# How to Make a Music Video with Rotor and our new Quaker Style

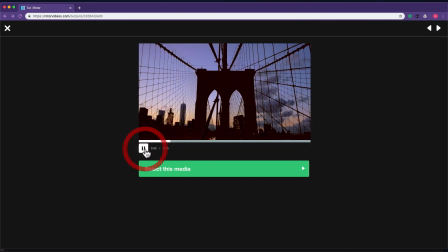4:21 It's a nice one of Brooklyn Bridge in New York. Take that.
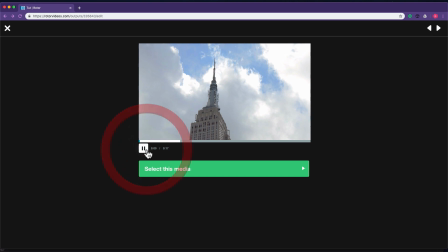4:31 Empire State Building. I'll take that.
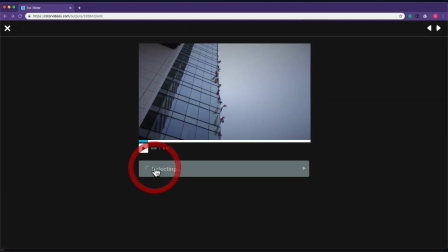4:38 These flags look good. And then
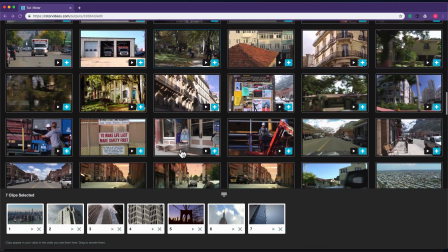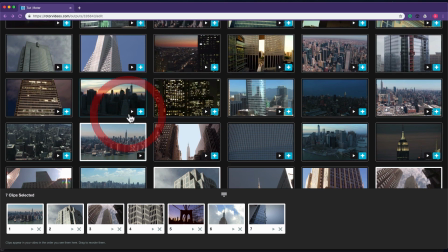4:52 I think I'll take my evening one now. So as well as previewing the clip, and adding it from here. I can also just click the plus to add it quickly if it's something I've already had a look at.
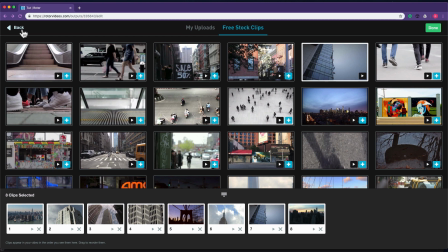5:05 So I'm done with my urban cityscape, so I'm going to come back to the category view, and now I'm going to go into the visuals category.
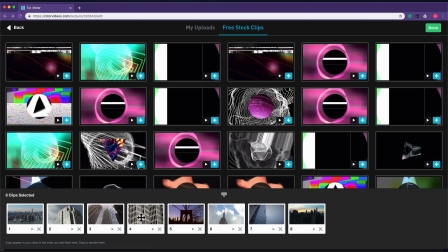5:14 To sort of match these hard lines and contrasty elements, I'm going to pick some nice black and white visuals that have been created in here.
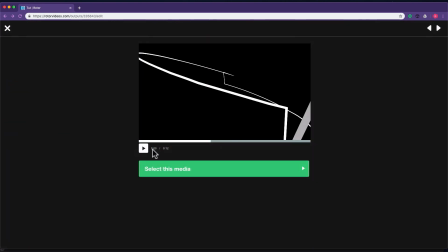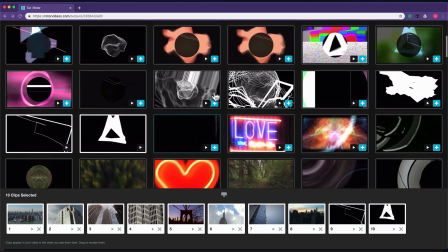5:29 And I know some of this content quite well. I'm going to use the plus to add in some clips here
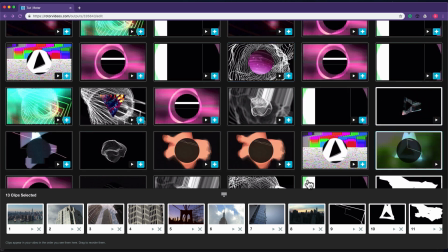5:40 that I know are going to work well. You can obviously take your time and preview all of this content.
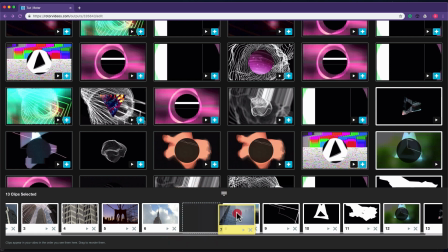5:49 As you can see here, you can click and drag to reorder footage on this line so you're not stuck with the order in which you click on things.
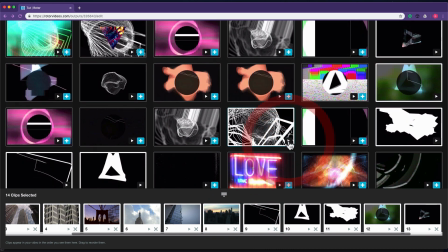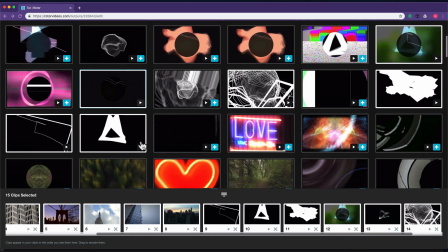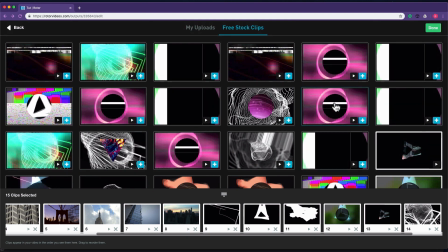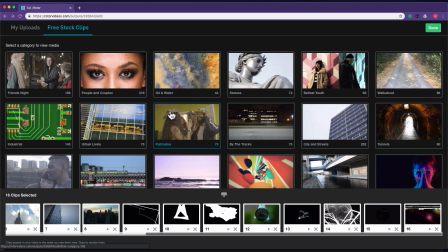6:15 Okay, so that's 8 visuals and 8 city. And then I'm going to take some faces just to break up and add a contrast to
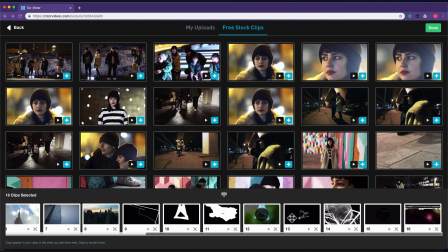6:23 the hard lines and to add a bit of the human element.
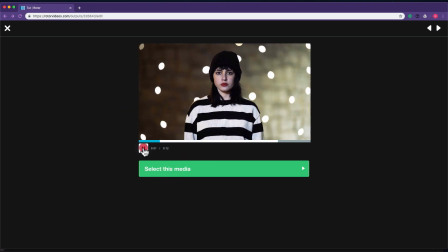6:27 So inside Belfast Youth, there's some nice faces.
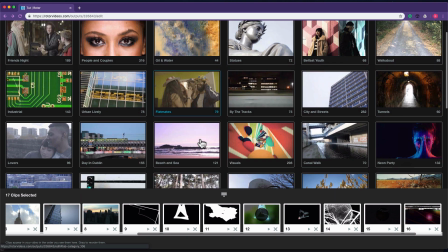6:34 We've also got some in Neon Party.
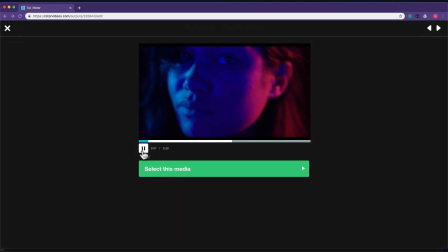6:39 This one's going to go a little bit dark whenever it's black and white, which the style is going to add to it,
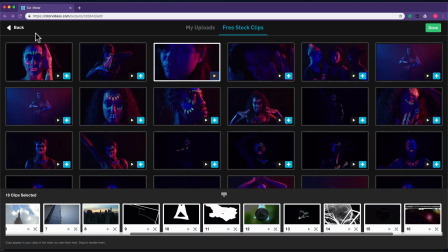6:45 but I still think it's going to work for me because I quite like it.
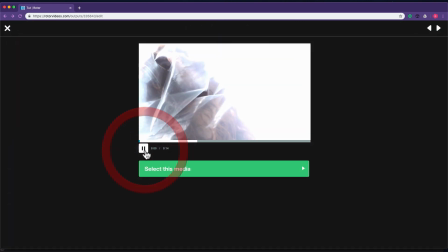6:51 Video art, this image that's on the thumbnail, I like it, the sort of girl behind the plastic, so I'll take that.
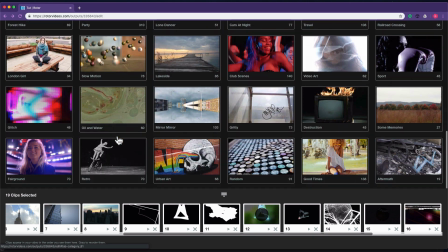7:01 And I also know in Fairground
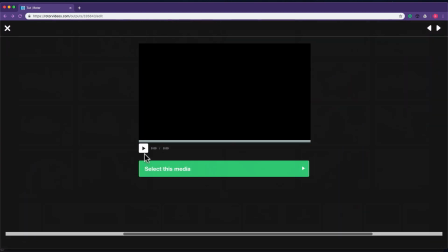7:05 got some nice stuff with these lights kind of swirling behind.
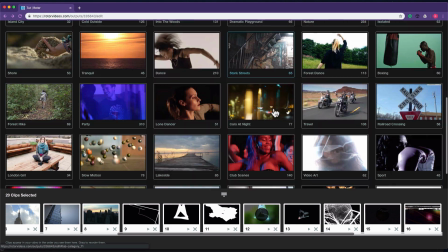7:12 So that's good. I've got a number of faces now, and then the other element in the preview that I liked was some drone footage.
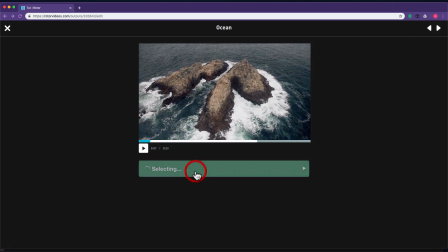7:23 So this is really good, rocks and sea, great contrast for black and white.
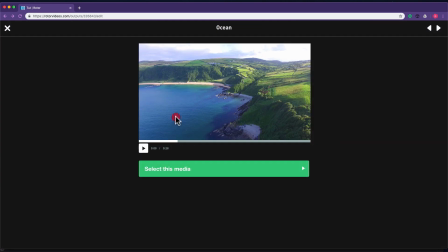7:28 Some of this coastline stuff is really nice also.
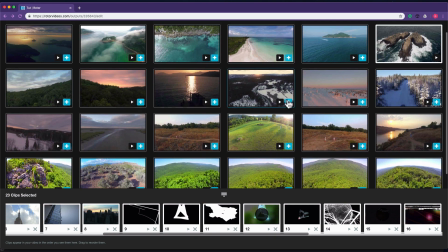7:36 And I like this snow stuff too.
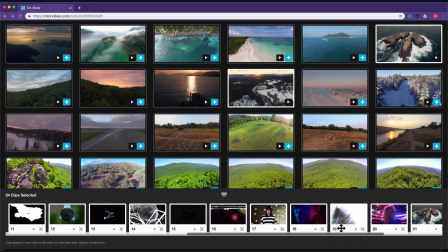7:39 Okay, so that's a good range of clips to get us started, and then just what I'm going to do is I'm just going to reorder things slightly so that
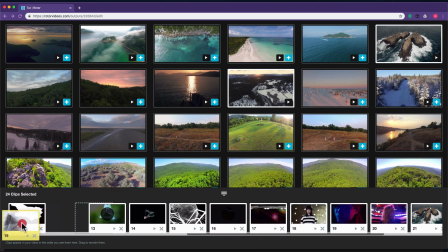7:47 some of these faces appear up through the edit and not just kind of all together later on.
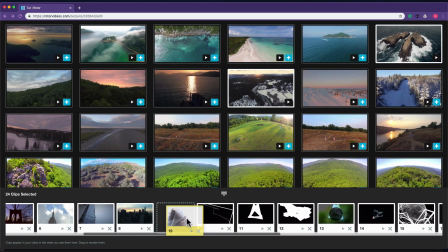7:55 So I'm going to add one in at the end of the city,
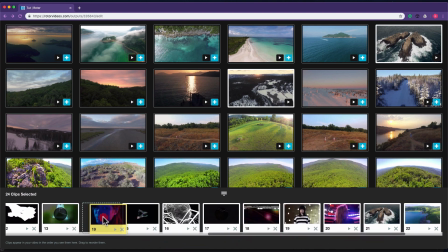8:00 bring the neon one in with the visuals,
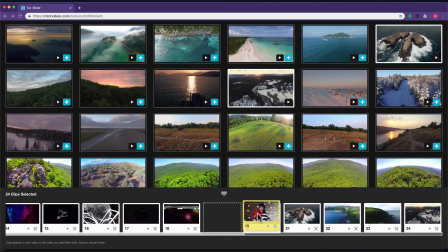8:08 and push this one back to the end.
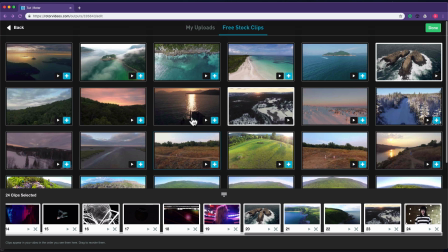8:11 Okay, so I could continue to add clips, reorder things, do all that kind of stuff, mix in some uploads, but I'm happy that I'm ready to do a preview.